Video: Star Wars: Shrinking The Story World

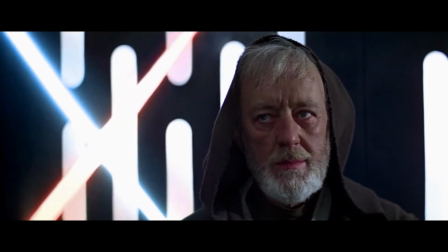For Star Wars, in contrast to something like Marvel,
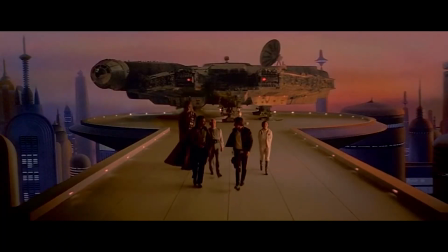shrinking the story world becomes a problem because it undermines the necessity of creative new ideas and discourages exploration of the unique setting.
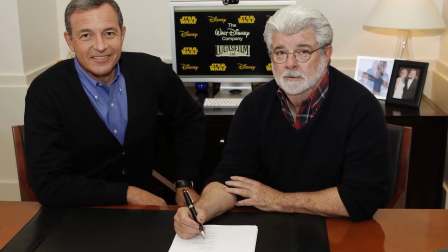In 2012, the Walt Disney Company purchased the rights to Star Wars from George Lucas for over $4 billion.
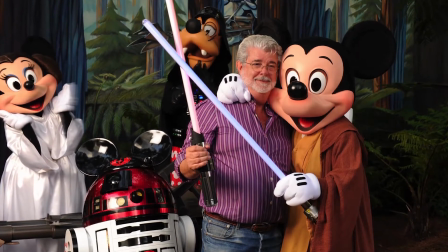Since then, Disney has had complete creative control over the Star Wars brand,
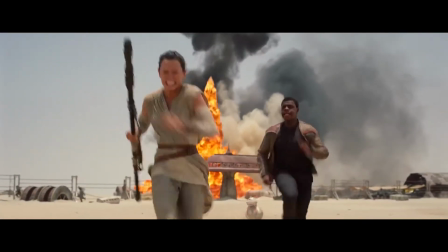and many fans have complained that the company has made the franchise too similar to Marvel, specifically citing the use of quippy,
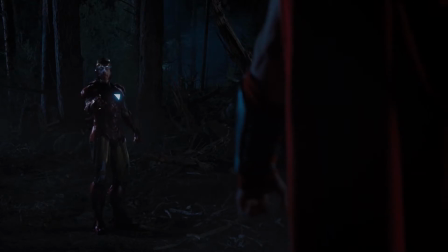lighthearted dialogue and a general tone similar to that found in the MCU films.
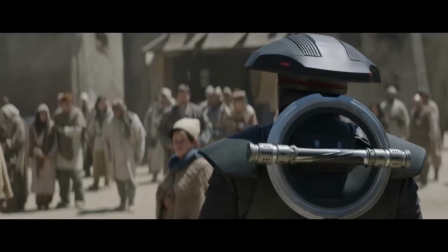So who talks first? You talk first? I talk first?
But I would argue that the biggest detriment to Star Wars since Disney's takeover has been its constantly shrinking galaxy.
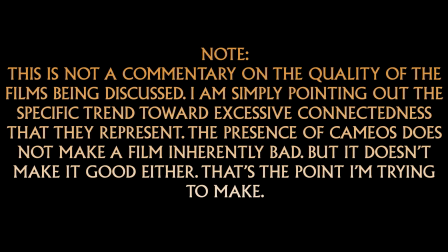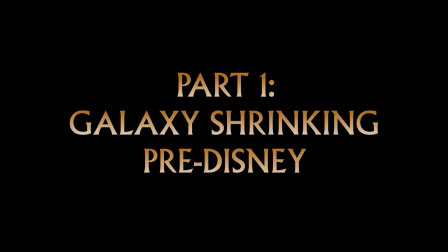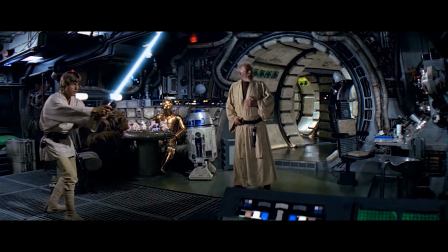Let's turn the clock back a minute. Before Disney bought the franchise, Star Wars had already seen the effects of shrinking the story world.
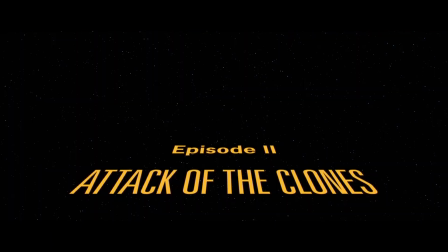This started with the prequels. Episodes 1, 2, and 3, in the interest of appealing to the original fans and connecting the movies,
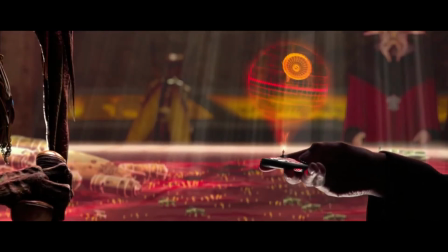as is always the case, put several references into their films that were not necessary or productive to the main plot.
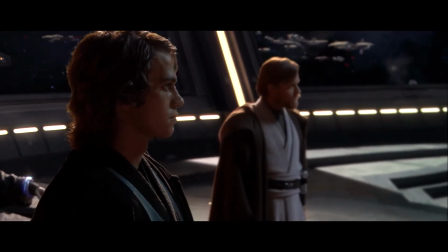So, where having Anakin and Obi-Wan present was key to telling the story, retconning Yoda and Chewbacca into being friends wasn't.
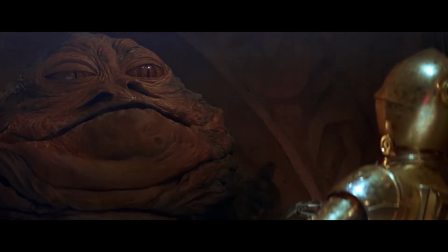Now, Boba Fett wasn't just some bounty hunter who Jabba hired to capture Han, he was the son of this guy, who met and fought Obi-Wan as a child.
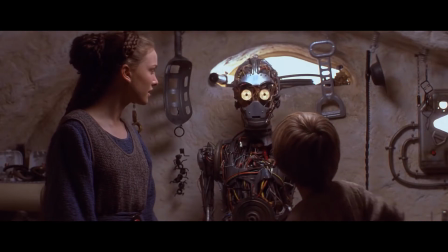C-3PO wasn't just R2-D2's friend, he was actually built by Darth Vader. This little training ball wasn't just a random device on the Millennium Falcon,
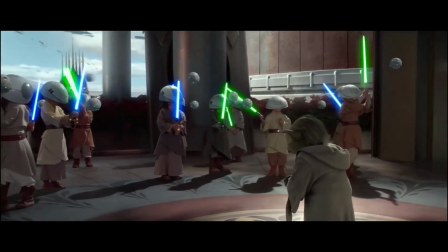it was actually a tool used by the Jedi to train all of their younglings that Han just so happened to have lying around for some reason.
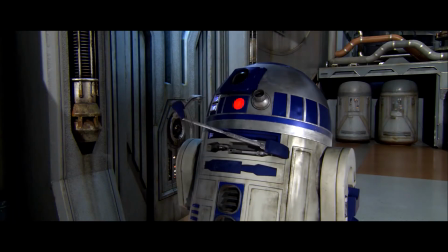All of these little coincidences are the types of things that make the galaxy seem just a little bit smaller.
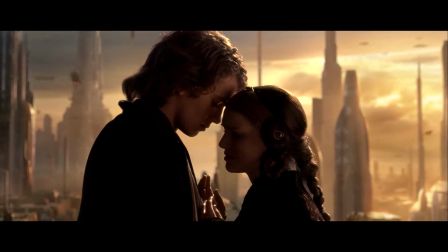But the prequels mostly did a good job staying away from this, and spent more of their time introducing new things.
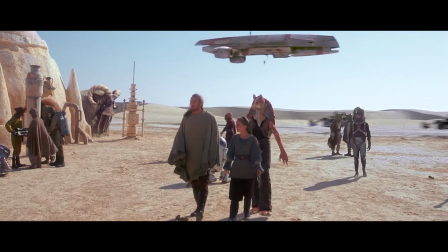New characters, new ships, new planets. In fact, the only planet from the original trilogy that was reused in the prequels was Tatooine,
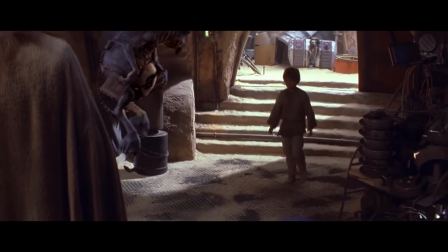and even then some would argue that planet could have been changed and the movies would have been better for it.
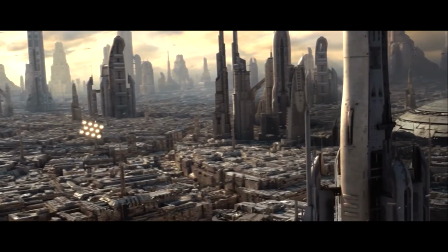Places like Coruscant, Kamino, Mustafar, regardless of what you think of these places, they're at least something that hadn't been seen already.
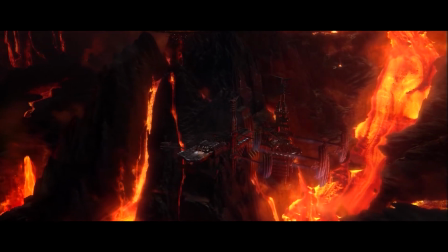An example that the galaxy is bigger than what we previously understood. Plus, the film still made an effort to reference things, events,
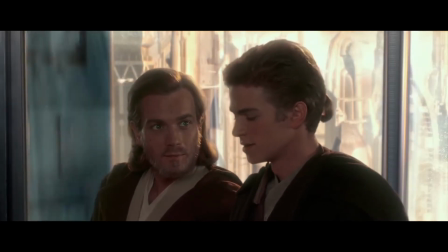or places that the audience didn't recognize to give the sense that other things are happening off-screen.
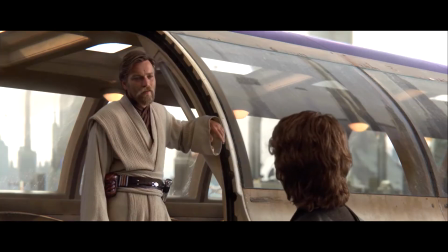Well, you owe me one, and not for saving your skin for the 10th time. 9th time. That business on Cato Nemoidia doesn't count.
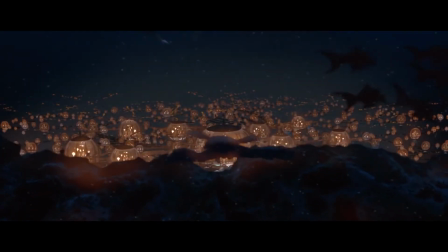Though it might have lessened to some extent, the galaxy of the Star Wars prequels still felt unexplored.
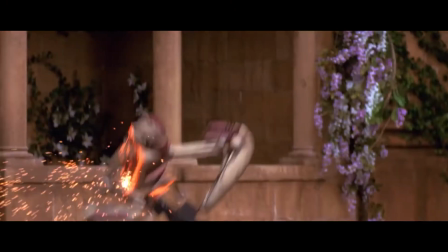The prequels were then followed up by the Clone Wars series, which retroactively took their galaxy and made it smaller.
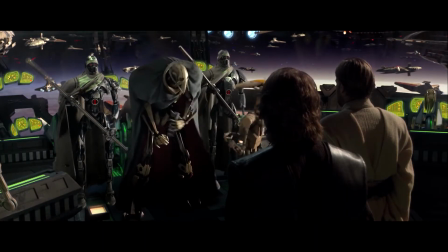Now, even though it was implied in this scene that Obi-Wan had never met Grievous before this point and appears surprised later when he sees that he has 4
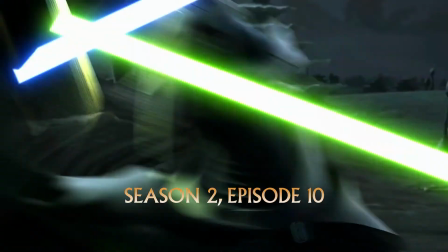arms, it's actually revealed that the two had encountered each other countless times during the Clone Wars.
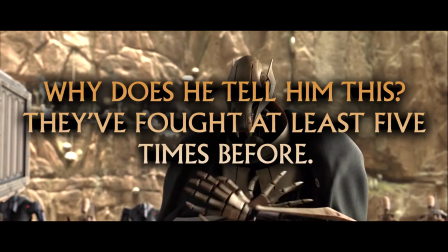I've been trained in your Jedi arts by Count Dooku.
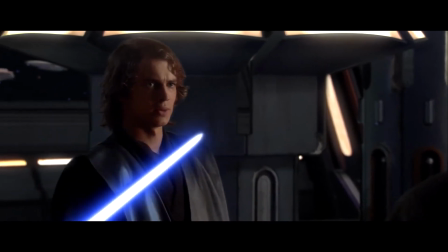And if we look at this scene, My powers have doubled since the last time we met, Count. the last time was apparently a few weeks ago based on this show.
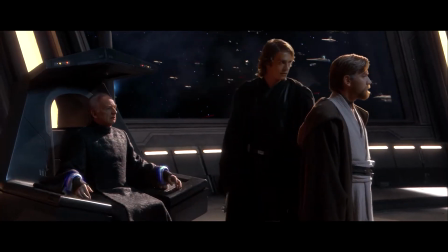Also, Obi-Wan's comment, This time we will do it together. doesn't make any sense, since in their last encounter with Dooku they fought him together.
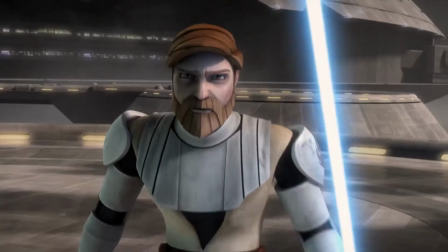These scenes of heroes fighting established villains were included to inject more action into the show, but only served to make the movies make less sense.
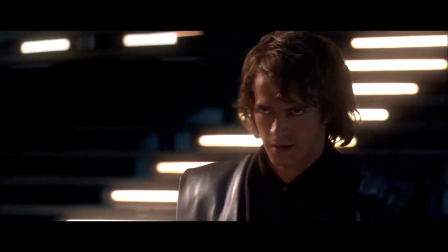Or at least take away the significance of certain moments. A big thing like Anakin and Dooku's rematch has a lot less weight when you learn those were a dime a dozen.